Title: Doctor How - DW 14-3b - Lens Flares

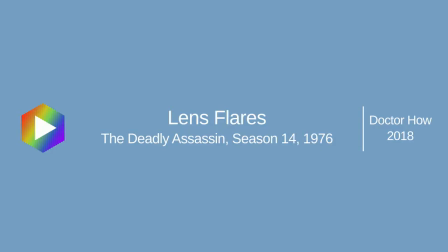(0:01)
Hello, welcome back to Dr. Howe. Today we're going to be talking about lens flares.
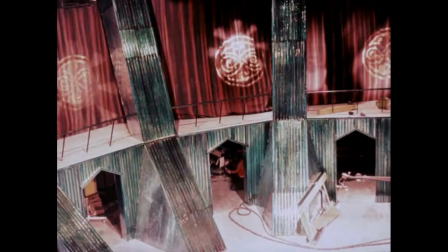(0:07)
The Deadly Assassin was a story where Tom Baker's doctor actually went back to Gallifrey.
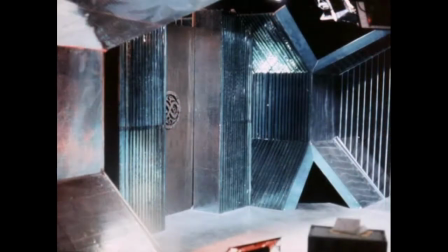(0:12)
And this is the first time we really saw much of the inside of Gallifrey, and certainly in colour.
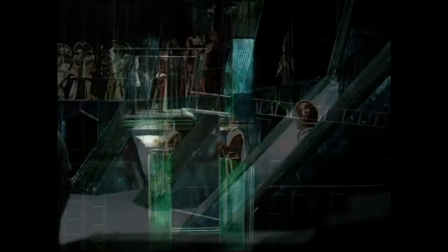(0:19)
Now unfortunately we don't actually see at the beginning of this story the outside of Gallifrey's citadels.
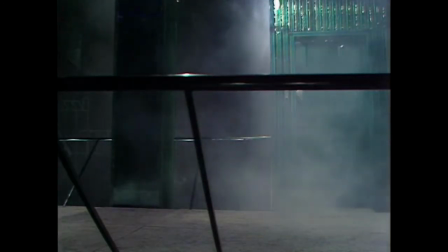(0:26)
We actually only see the TARDIS arrive on the inside of a corridor,
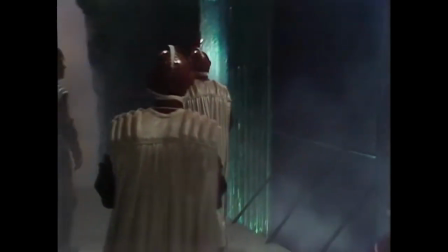(0:31)
and we don't really get an establishing shot of Gallifrey itself.
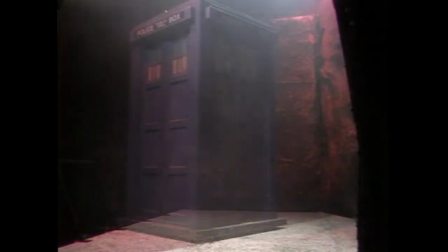(0:36)
So what I wanted to do was to make a shot of Gallifrey, showing what it looks like from the outside.
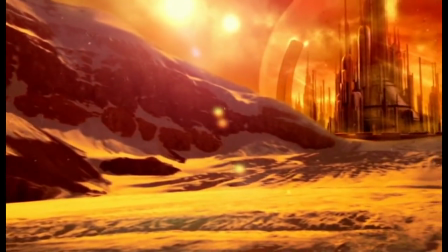(0:43)
I wanted to see Citadel in a dome. I wanted to see maybe mountains or something.
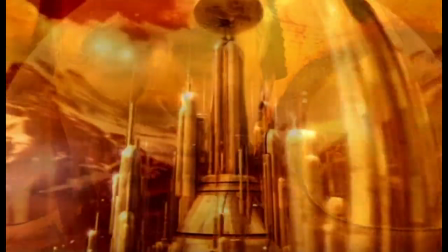(0:52)
However we never got that shot in the original and although there are some flashback scenes in the modern show,
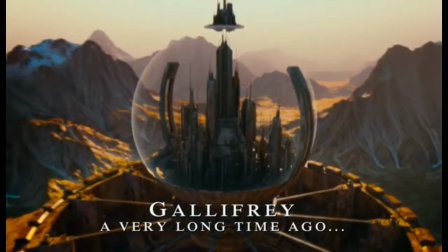(1:00)
we could just re-task those shots but that would be reusing something and I didn't want to do that.
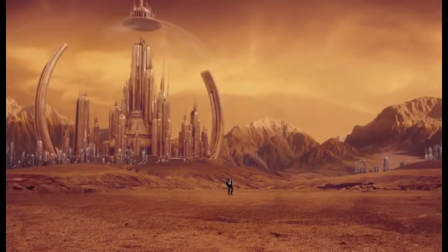(1:05)
So if you go and look on DeviantArt you'll find there's some great paintings of Gallifrey.
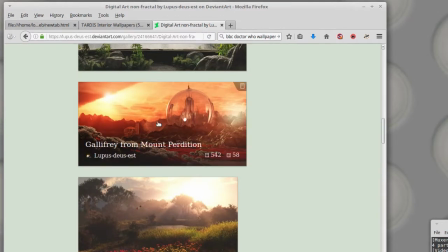(1:11)
There's one in particular that I found particularly nice.
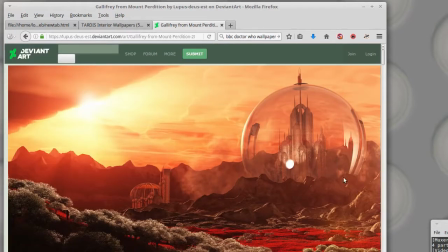(1:14)
So what I wanted to do was to retask that painting to act as an establishing shot for what Gallifrey looks like.
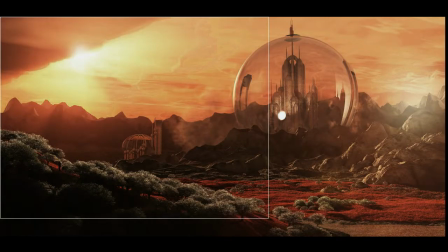(1:23)
So in order to do that, what we can do is actually just select out a region which is the correct aspect ratio, which is 4 to 3 for the old Powell television signal, and we can actually just pan across that painting.
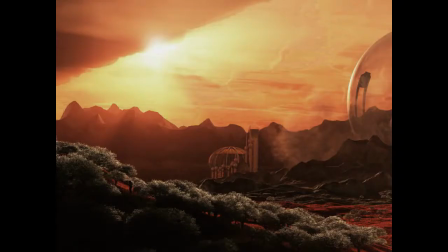(1:38)
However, if you do that, you'll find that it looks a little bit flat.
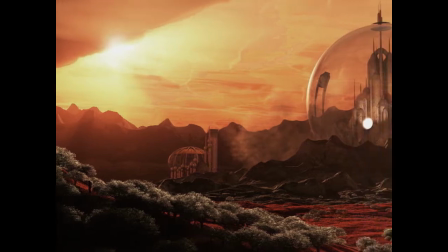(1:42)
What I've done here is I've gone across the image, I've panned across the image at a constant speed and you can see that that just looks mechanical and wrong.
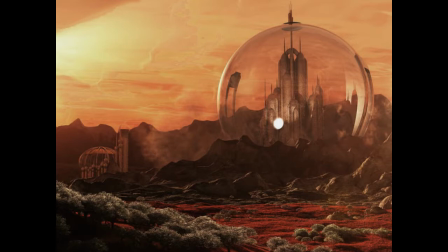(1:50)
What we really need to do is accelerate up to a certain speed and then decelerate at the end.
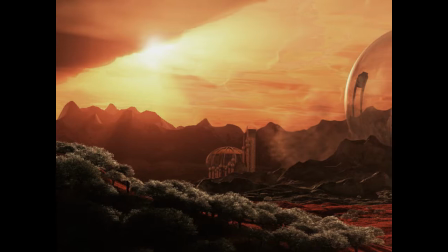(1:56)
So the shot's only four seconds long so I'm accelerating for one second and then panning across for two
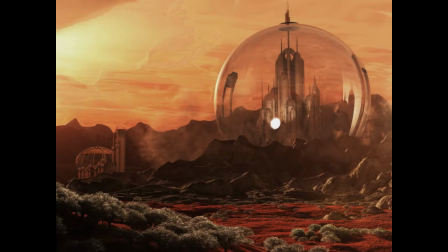(2:01)
seconds and then decelerating for one second at the end and you can see that that looks a little bit more natural.
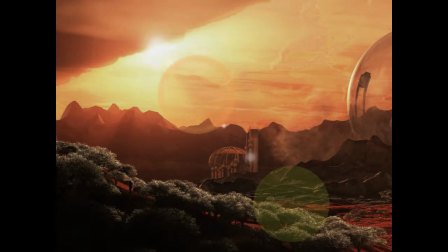(2:07)
But even that is lacking. What we really need to do is establish a sense of three-dimensionality.
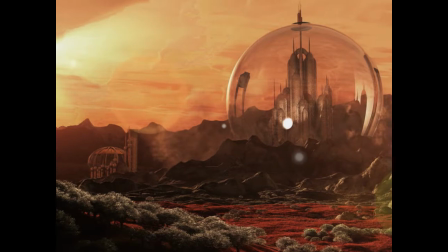(2:14)
So what I'm going to do is add a lens flare effect. I didn't know anything about lens flares so I went to the the masters of lens flares.
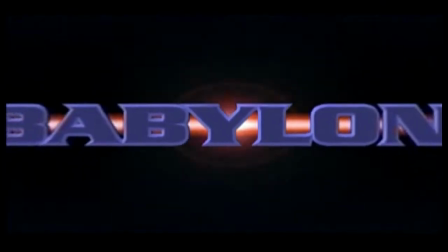(2:22)
I went and had a look at Babylon 5 and if you have a look at some of these space scenes you can see that the the lens flare does several things.
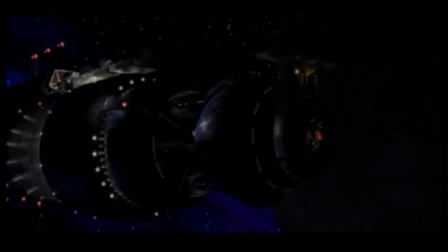(2:30)
It gives you a reference point, it tells you where the the light source is in the scene so even though you've got a three-dimensional
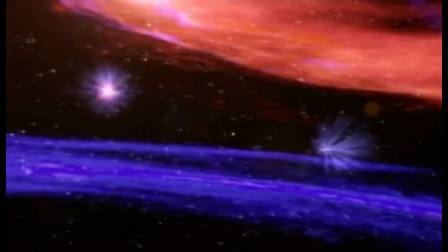(2:36)
space battle you can still have some sense of the space in which this is happening.
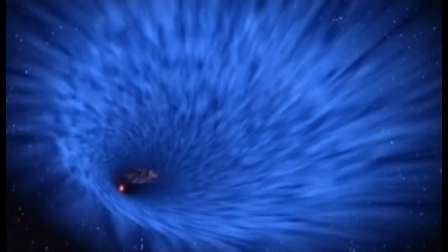(2:42)
So it gives you a reference point. It also creates a sort of sense of verisimilitude.
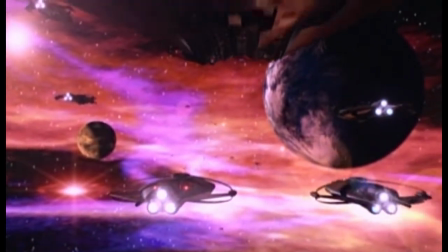(2:48)
You actually feel like there's some cameras operating in that space viewing this scene.
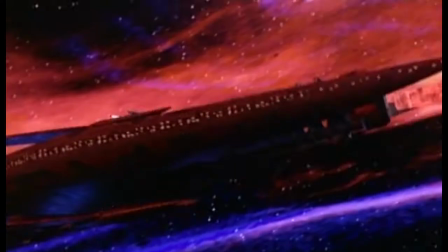(2:55)
So it helps to establish the reality of the scene.
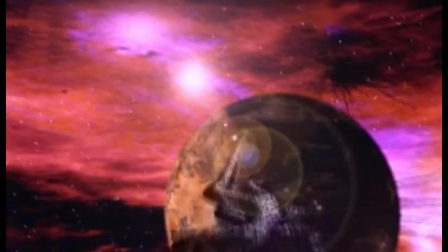(2:58)
One of the other things that you can see when you look at this scene is there's a light source which is the source of these lens flares and there's also some circles,
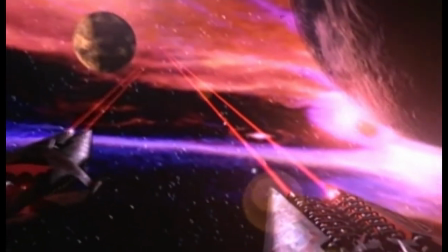(3:07)
these colored circles which are meant to represent the reflections occurring within the glass of the the lens itself and you can
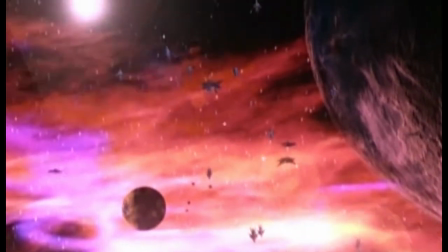(3:14)
actually see some stationary points here which exist even though the camera is moving around they don't tend to move.
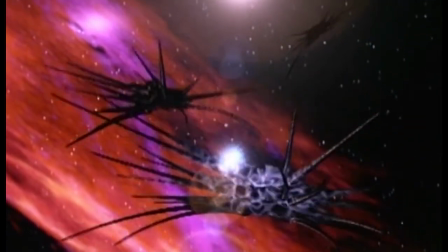(3:20)
So I'm wanting to replicate that that kind of effect.
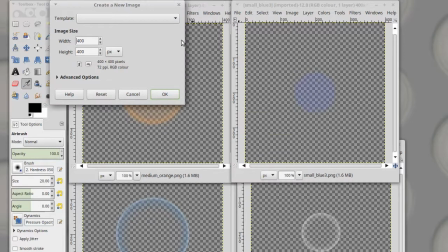(3:25)
So what I've done is I've gone into GIMP and just created a whole bunch of lens flare circles and these are essentially just
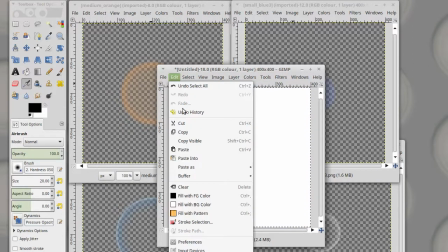(3:34)
mostly transparent circles which are colored and I've got a whole variety of those in different sizes.
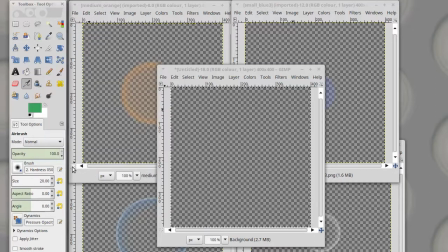(3:43)
I think generally what you want to do is have smaller circles near the middle of the scene that you're viewing so that you don't obscure what it is that you're looking at in the scene and you can have larger circles towards the edges.
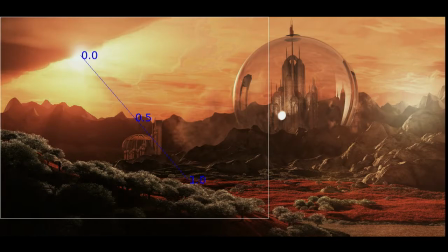(3:56)
Now one of the things that I've done is I've come up with a little bit of a theory on how this thing works.